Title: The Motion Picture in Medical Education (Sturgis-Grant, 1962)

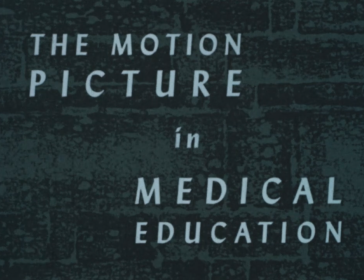[0:10]
Education.
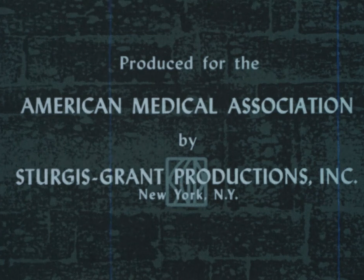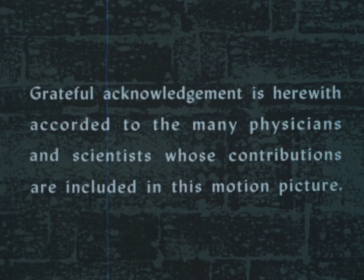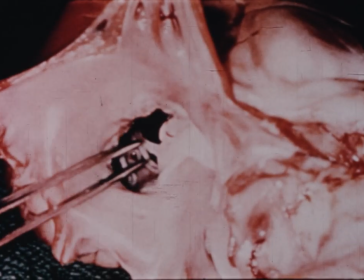[0:38]
This is the mitral valve of a dog's heart.
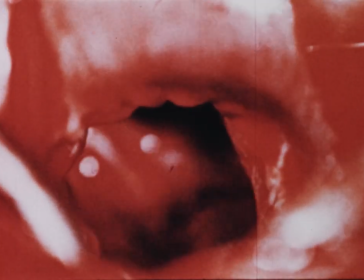[0:42]
Although you probably recognize it, the chances are that unlike this particular film before, you have not seen the action of the valve from the inside.
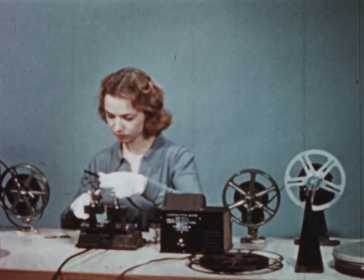[0:52]
In the presentation to follow, a variety of shots have been taken from complete film productions in different fields of medical science.
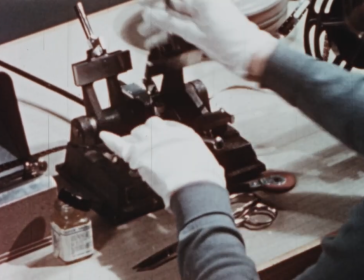[1:01]
They have been assembled in order to demonstrate the special qualities of the motion picture, which make it a unique medium for teaching many subjects.
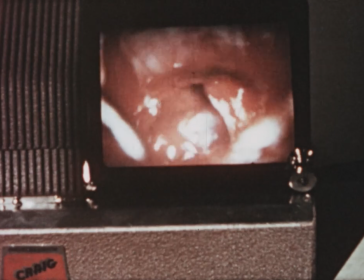[1:11]
It is hoped that this presentation will act as a stimulus to greater use of the many excellent teaching films now available.
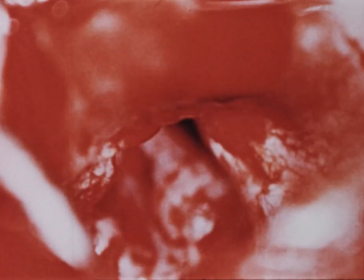[1:20]
This particular sequence showing heart function was selected for inclusion because it illustrates a situation
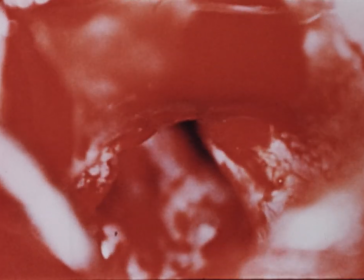[1:27]
in which the motion picture can demonstrate this material to a large audience better than any other method.
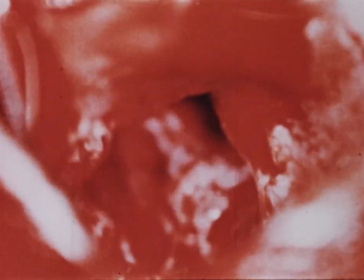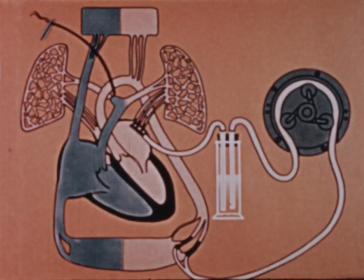[1:38]
An animated diagram, one of the important teaching devices of the motion picture, is used at the beginning of this same film on the mitral valve to explain the basic setup of the experiment. The left side of the dog's heart has been completely bypassed, while the right side continues to function.
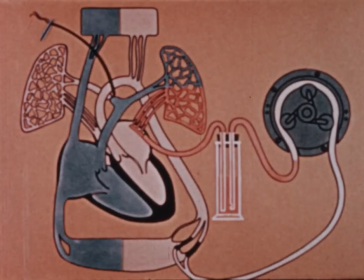[1:56]
A pump drives the blood, oxygenated in the left lung only, through the cannula in the femoral artery to
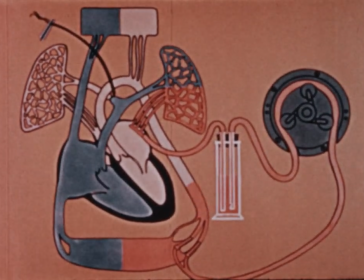[2:08]
the lower limbs, and retrograde through the aorta to the upper part of the body, back
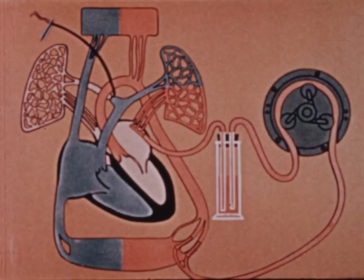[2:18]
down the arch, thus keeping the aortic valve closed.
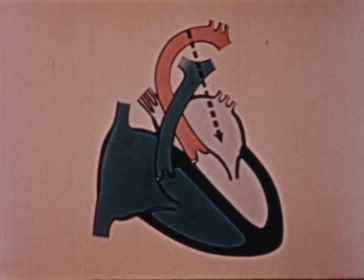[2:24]
A diagram before each section orients the observer.
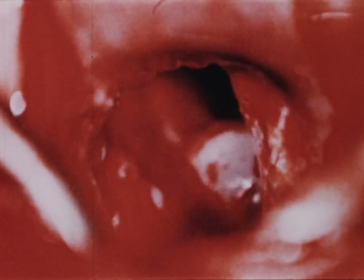[2:32]
In this view, the auricular side of the mitral valve is seen.
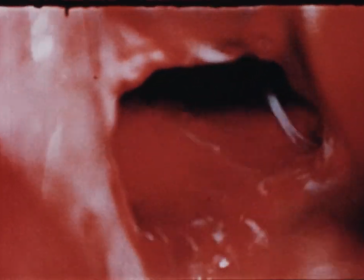[2:39]
And as saline is washed into the ventricle,
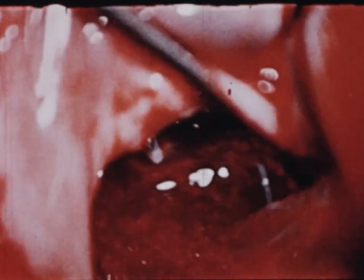[2:42]
one sees the aortic cusp billowing up from the right side and furnishing about three-fourths of the closure.
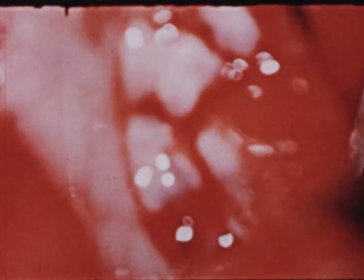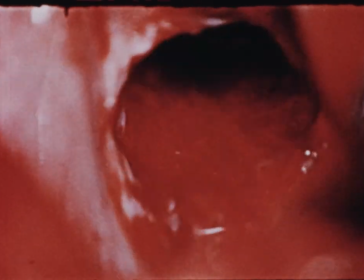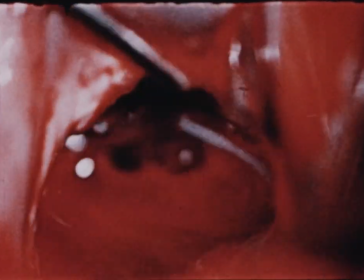[2:58]
The camera is thus able, by photographing the mechanical heart, to reveal certain aspects of the dynamics of the mitral area.
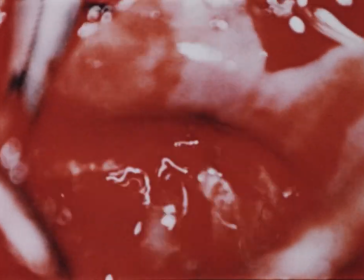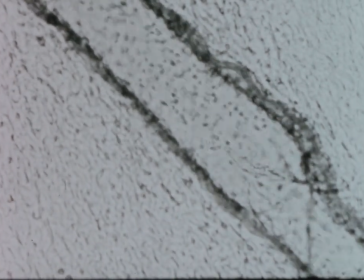[3:16]
In cinemicrography of lymph vessels in the mesentery of the rat, function may be observed microscopically.
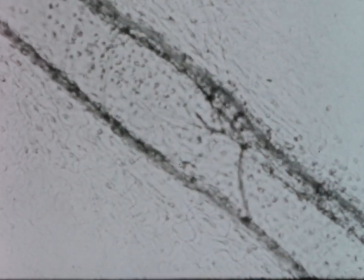[3:24]
These spontaneous contractions of the vascular wall are due to contractile elements above the valves.
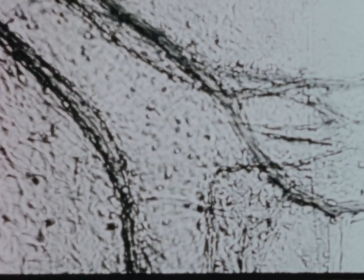[3:38]
Here is the same scene in phase microscopy. The lymph is propelled by the peristaltic action.
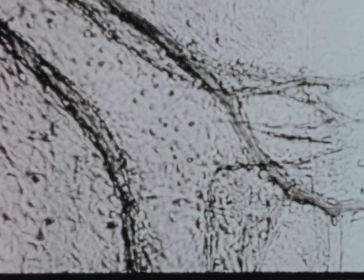[3:45]
When the vessels relax, the minute valves close and prevent it from flowing back.
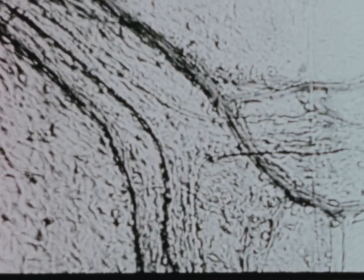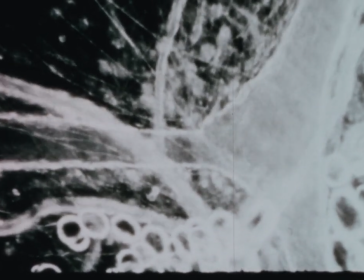[4:00]
Dark field illumination shows the contraction of the vascular wall and the play of the valves particularly well.
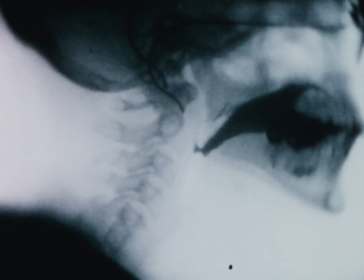[4:25]
The fluoroscope provides yet another tool for the study of physiology.
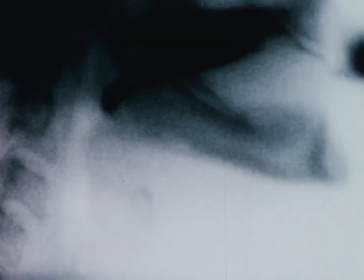[4:30]
With the development of new techniques and photographic apparatus, the moving image on the screen may now be recorded safely.
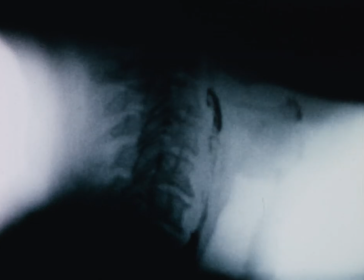[4:38]
By making repetitive prints, these may be used for unlimited future study, as well as demonstration to many doctors at the same time.
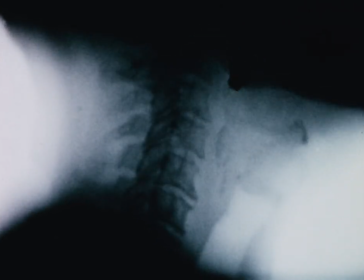[4:48]
No other medium can portray and teach such phenomena to a large group together.
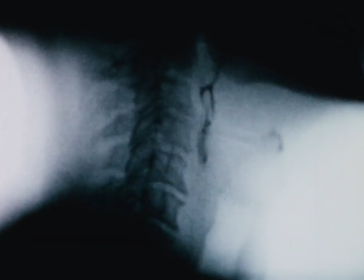[4:55]
These scenes show the movement of a bolus and its propulsion into the esophagus.
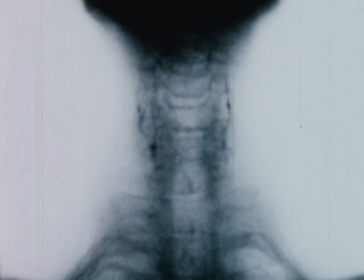[5:01]
The action of the soft palate, the glottis, and other structures in the region of the pharynx can be studied in these revealing films.
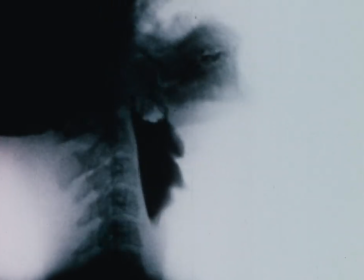[5:10]
The wide variation possible in normal swallowing is illustrated by this demonstration of a beer drinker emptying a full glass in a few seconds.
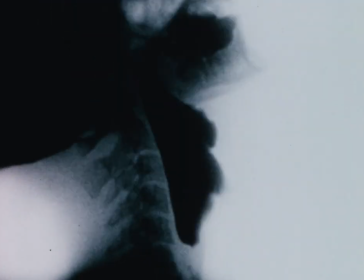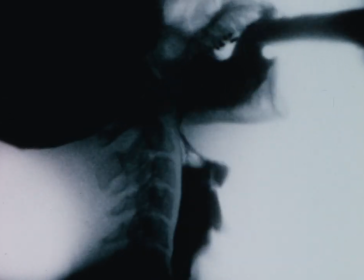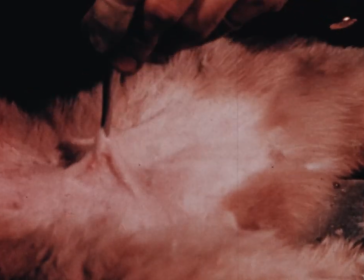[5:35]
This film excerpt shows a typical laboratory setup used as an introduction to mammalian experiments in physiology.
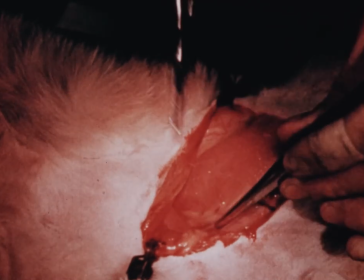[5:43]
A prescribed method for placing a cannula in the femoral vein of a cap is shown with generous use of close-ups,
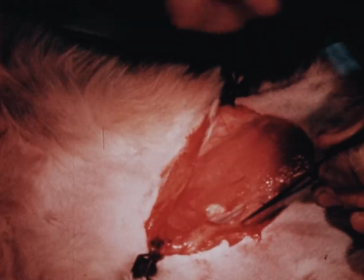[5:50]
enabling the students to follow the technique in detail.
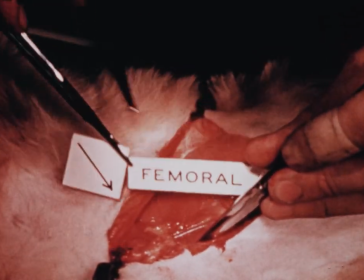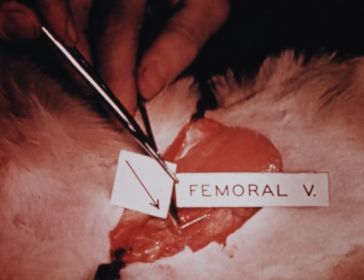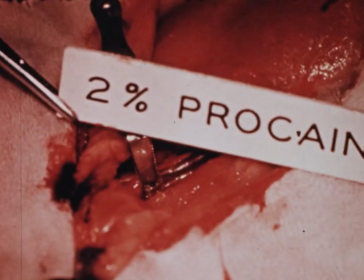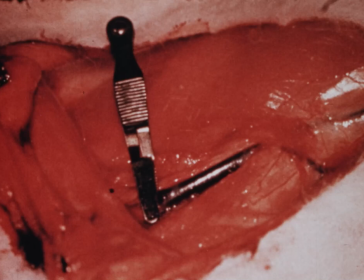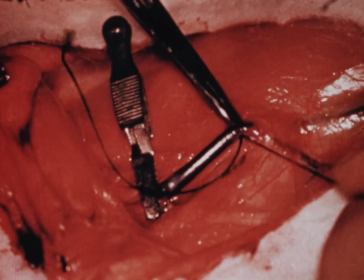[6:16]
Thus, all students will approach their own laboratory experiments with the same background of experience,
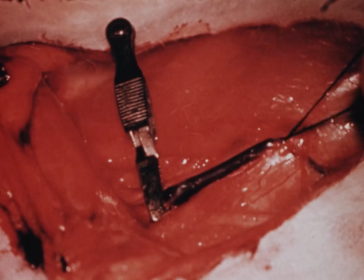[6:21]
a background gained from observation of the method the professor wants them to follow.
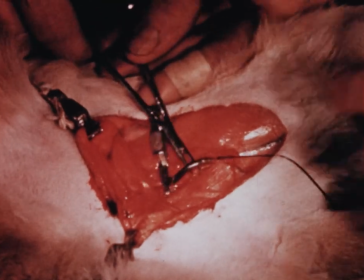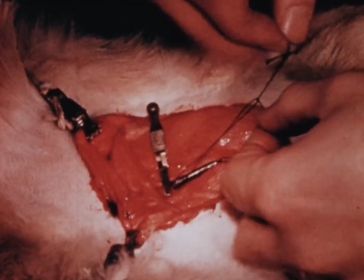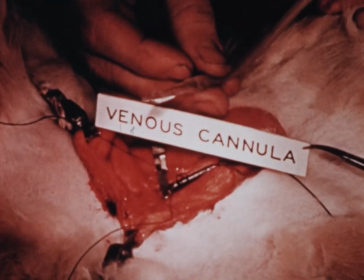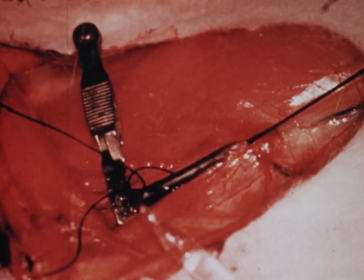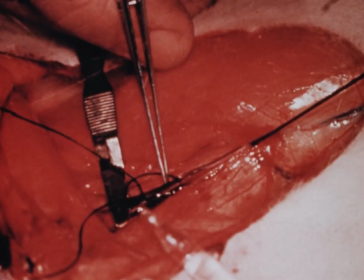[6:54]
The acquisition of manual dexterity and technical skill can come only from an individual carrying out such experiments himself.
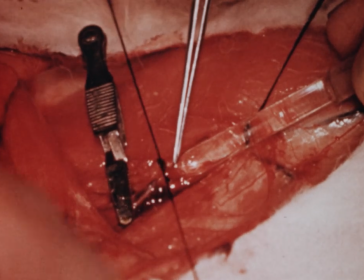[7:03]
However, where a demonstration is performed first by the professor, film has definite advantages.
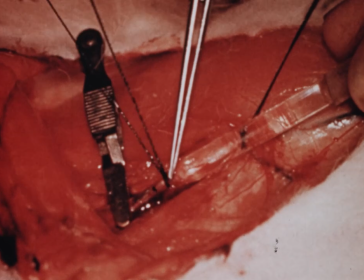[7:10]
It brings the details to all in the classroom.
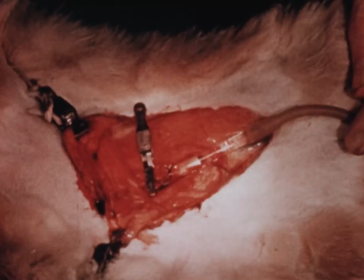[7:14]
It assures that the proper technique will be shown each time and that a successful outcome to the experiment will occur.
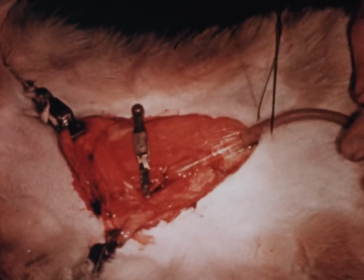[7:23]
And last but not least, it saves laboratory animals.
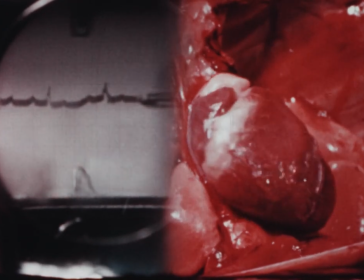[7:33]
As an exhibit in pharmacology,
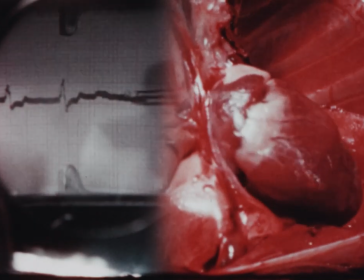[7:35]
we take advantage here of the split-screen technique to correlate heart action with a simultaneous electrocardiographic recording.
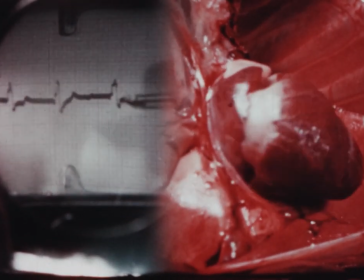[7:43]
An overdose of digitalis is given and we see its progressive effects on the heart.
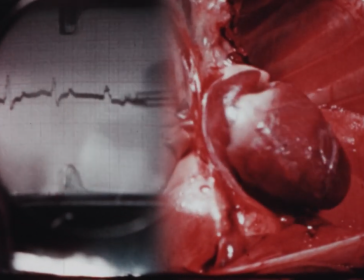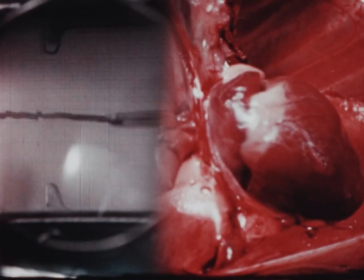[7:54]
A lengthened PR interval accompanies evident changes in the character of the beat and idioventricular rhythms take over.
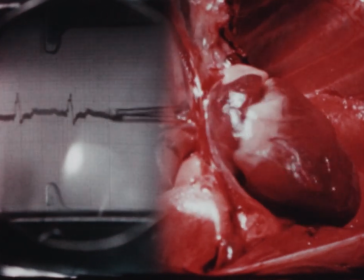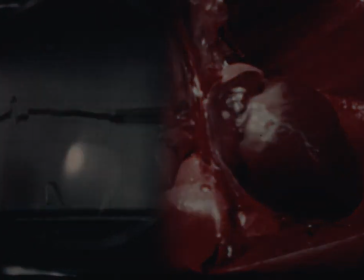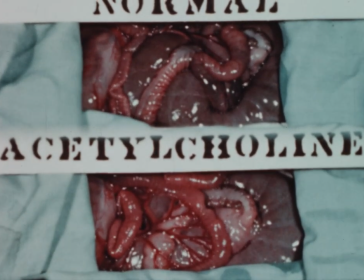[8:16]
The split-screen technique is again used by the pharmacologist in observing the effect of various drugs on intestinal motility.
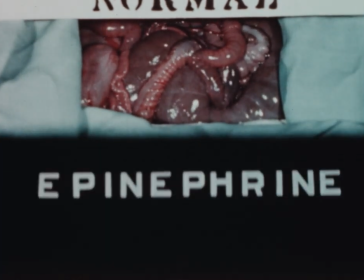[8:25]
By placing the picture of a normal gut above that of another after administration of various drugs,
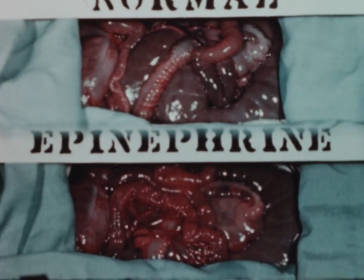[8:31]
a comparison of peristaltic action is shown.